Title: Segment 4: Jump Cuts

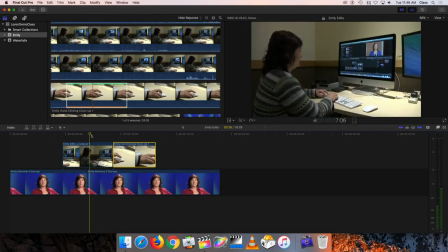Now as we play through these, it's gonna cut from the wider shot. Notice that we allow Emily to rest her hand on the mouse first, and then we cut to that closer shot.
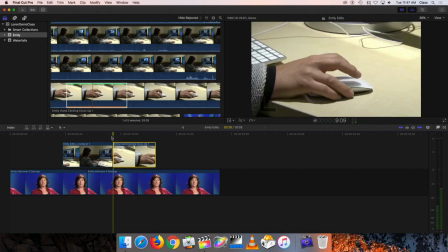By doing that, we create what's called continuity,
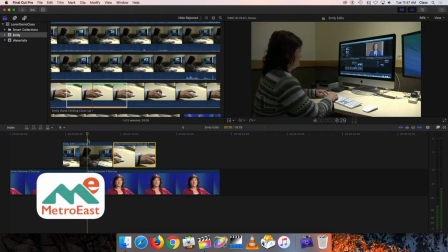meaning that we don't wanna cut from a wider shot where her hands are touching the keyboard and not touching the mouse instantly to a close-up where her hand is on the mouse,
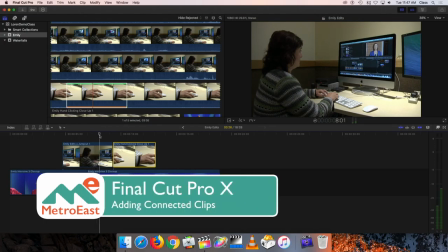because then there's no continuity, meaning that the action doesn't continue from the wider shot to the closer shot.
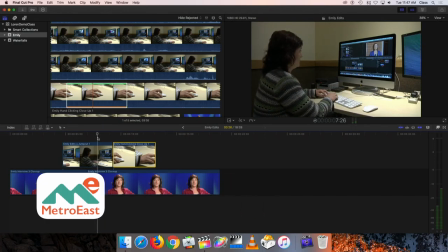If you create continuity like this, if we see her hand move over to the mouse, rest on it,
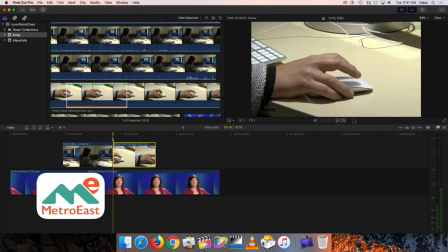and then we cut to a shot of her hand on the mouse, the audience assumes that it's actually the same action.
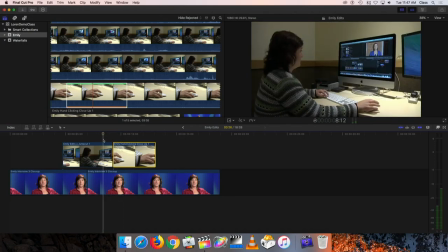If it were in a different spot, then they'd know that it was actually not continuous action. Okay, now I could also trim these down a little bit.
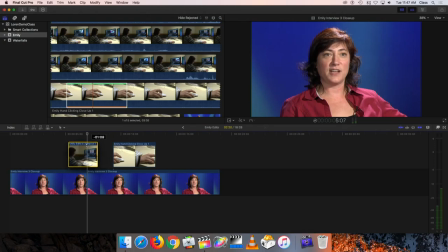I could trim this to make it a little bit shorter, move it over here a little bit like that, take this one and stick it back together and trim it.
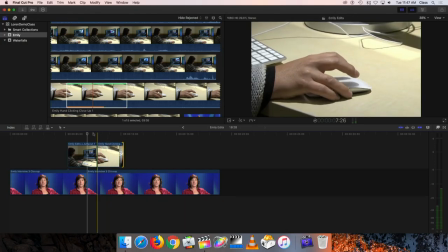So if you decide you don't want the cutaway shots to be quite as long, you can always go back and trim them.
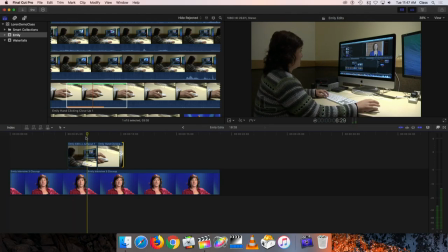So remember, I think it looks better to have her type a little bit, then move her hand to the mouse to kind of draw our eye to that,
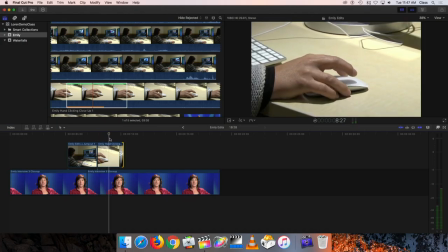and then cut away to the mouse once we see her moving it there.
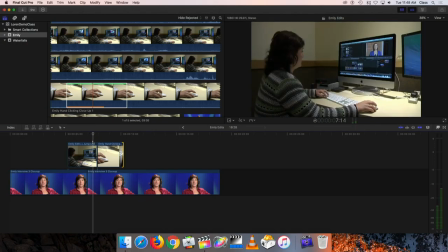Now, if she's moving the mouse in the wider shot, you might want to have her have the mouse already moving as you cut to the closer shot as well.
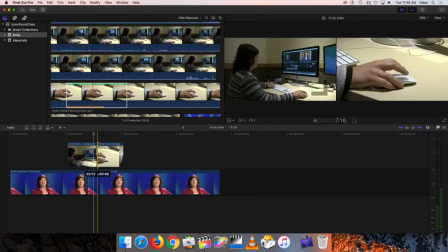So you might want to trim this clip a little bit at the beginning here to try to find a place where the mouse is already in motion a little bit, and then stick them together. So cutaway shots are a really great tool to be able to do things like cover a jump cut if you've created one, but also to just make your video look more visually interesting, but to remember to create a a cutaway shot. You have to remember that if you're shooting something like an interview, you want to listen to what the person is talking about and then go shoot some video that illustrates what they talked about. So, you know, after you've interviewed Emily, have her go sit in the edit room and shoot some different shots of her. A wide shot of her sitting at the keyboard, a close-up of her hand on the mouse, another close-up of her hands on the keyboards, a shot looking over her shoulder at the screen. So you have a bunch of different things that you can put together to create a nice little cutaway segment like the one you've just seen.